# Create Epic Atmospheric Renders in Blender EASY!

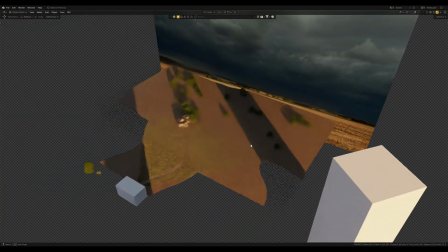Finally, to get an absolutely amazing result, we have to make small color grading and post-production adjustments,
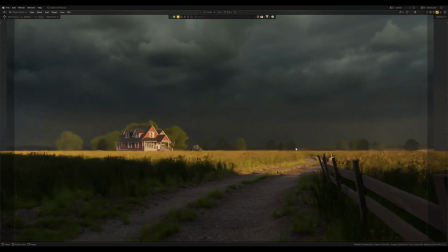the final stage of pro way of creating CGI.
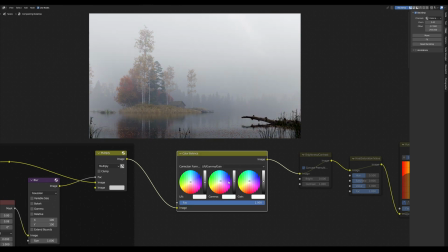And I have shown in many of my videos how we can do final post-productions right in the Blender using compositing,
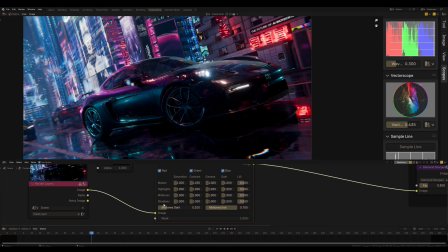and each video I showed it both in real-time compositor and in compositing itself.
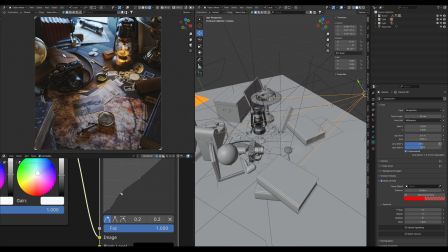It works, but I got tired of constantly opening up the compositing and adding the same notes to work with color, contrast,
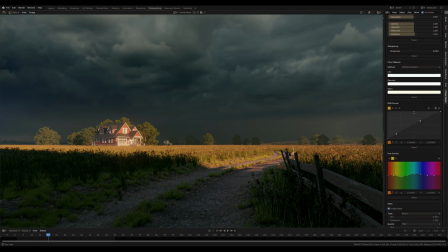and decided that I need a new approach to this, so that everything is in one place and always on hand, as it possible in Camera Raw in Photoshop, for example.
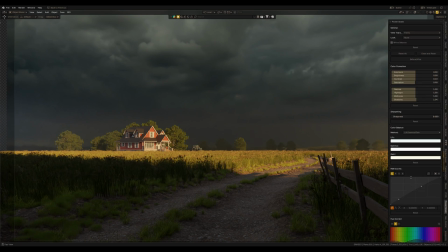So I made a convenient add-on for the Blender that allows us to do all this in one place,
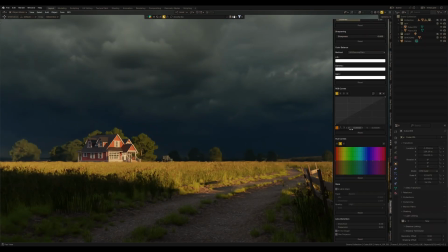and at the press of the button it will add everything, all necessary settings, and we just enjoy working with color right in Blender. So the power grid works in 3D viewport, in real-time compositor, as well as in compositing.
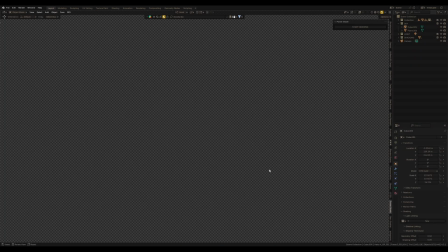This add-on is available on my Patreon. If you want to make your life easier, check out the link in the description.
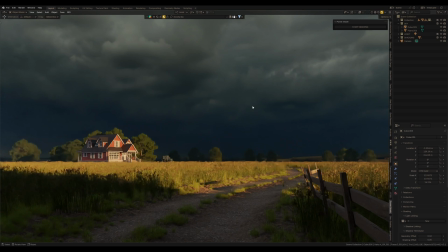So let's start grading by pressing the add-on button, and as we may see, we already have here all the necessary settings for color grading, color correction, curves, local color correction, and post effects like glare and lens distortion.
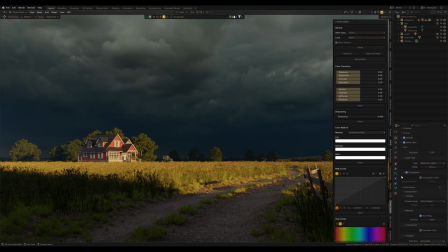Also here we have the general block with general color management settings from the Blender, maybe it's also necessary for someone. For a start, I guess I could go to curves and add a little bit contrast to the render.
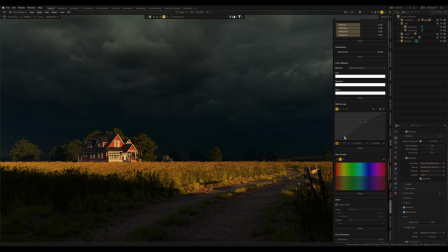Something like this.
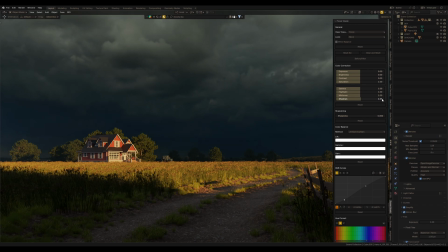And in color correction I can increase the shadows so that they will not be so dark right now. Also we can use lift gamma gain to increase the black point in lift.
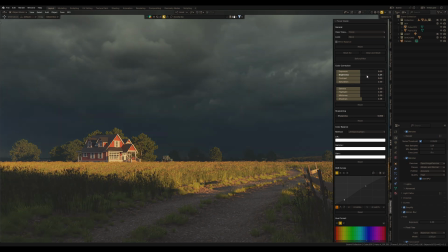Yeah, maybe brightness, just a little bit, and contrast.
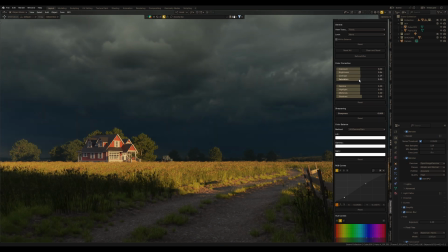I can do this. I decrease the global contrast to the whole render, and I'm going to use hue correct to highlight these parts of the light, and I see this is yellow, so I can use yellow and pull it up, and maybe red too.
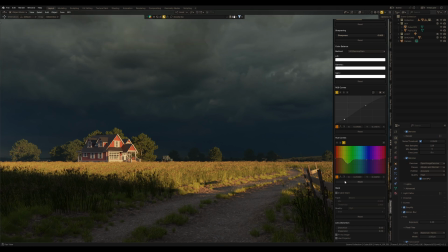Also, I see green pull down just to make this green grass a little bit darker. Also, maybe it's necessary to increase the blue color in the sky.
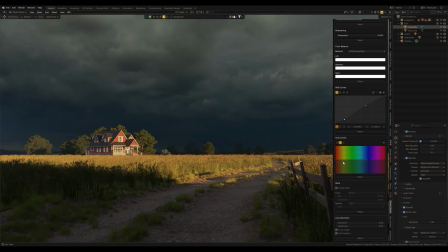And since I decreased the global saturation, I can increase this yellow saturation here. So, in this case, all colors leave a little bit desaturated, but yellow and maybe reds, I increase their values.
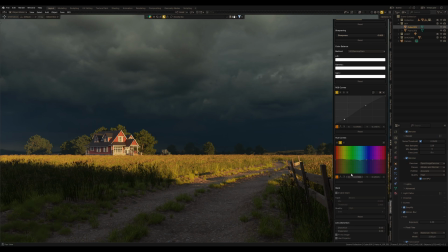In general, it's a flexible way to finalize your artwork on post-production stage, and you may see some things that are much easier to do here instead of trying to achieve the same by making adjustments for the light and the materials.
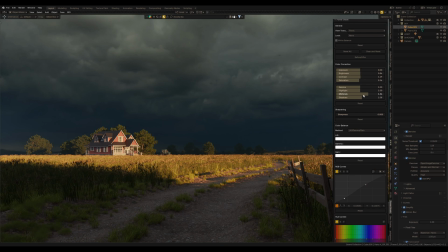I think now I increase midtones, again to highlight this light space in the scene. Of course, we can use lift gamma gain for gradient as we usually do the same in DaVinci Resolve,
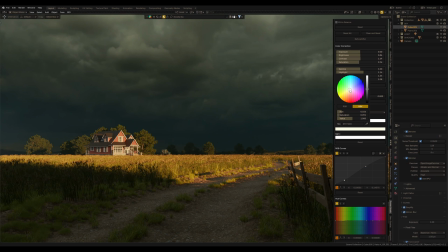for Photoshop, for static or animation. It's also possible to do using color wheels here.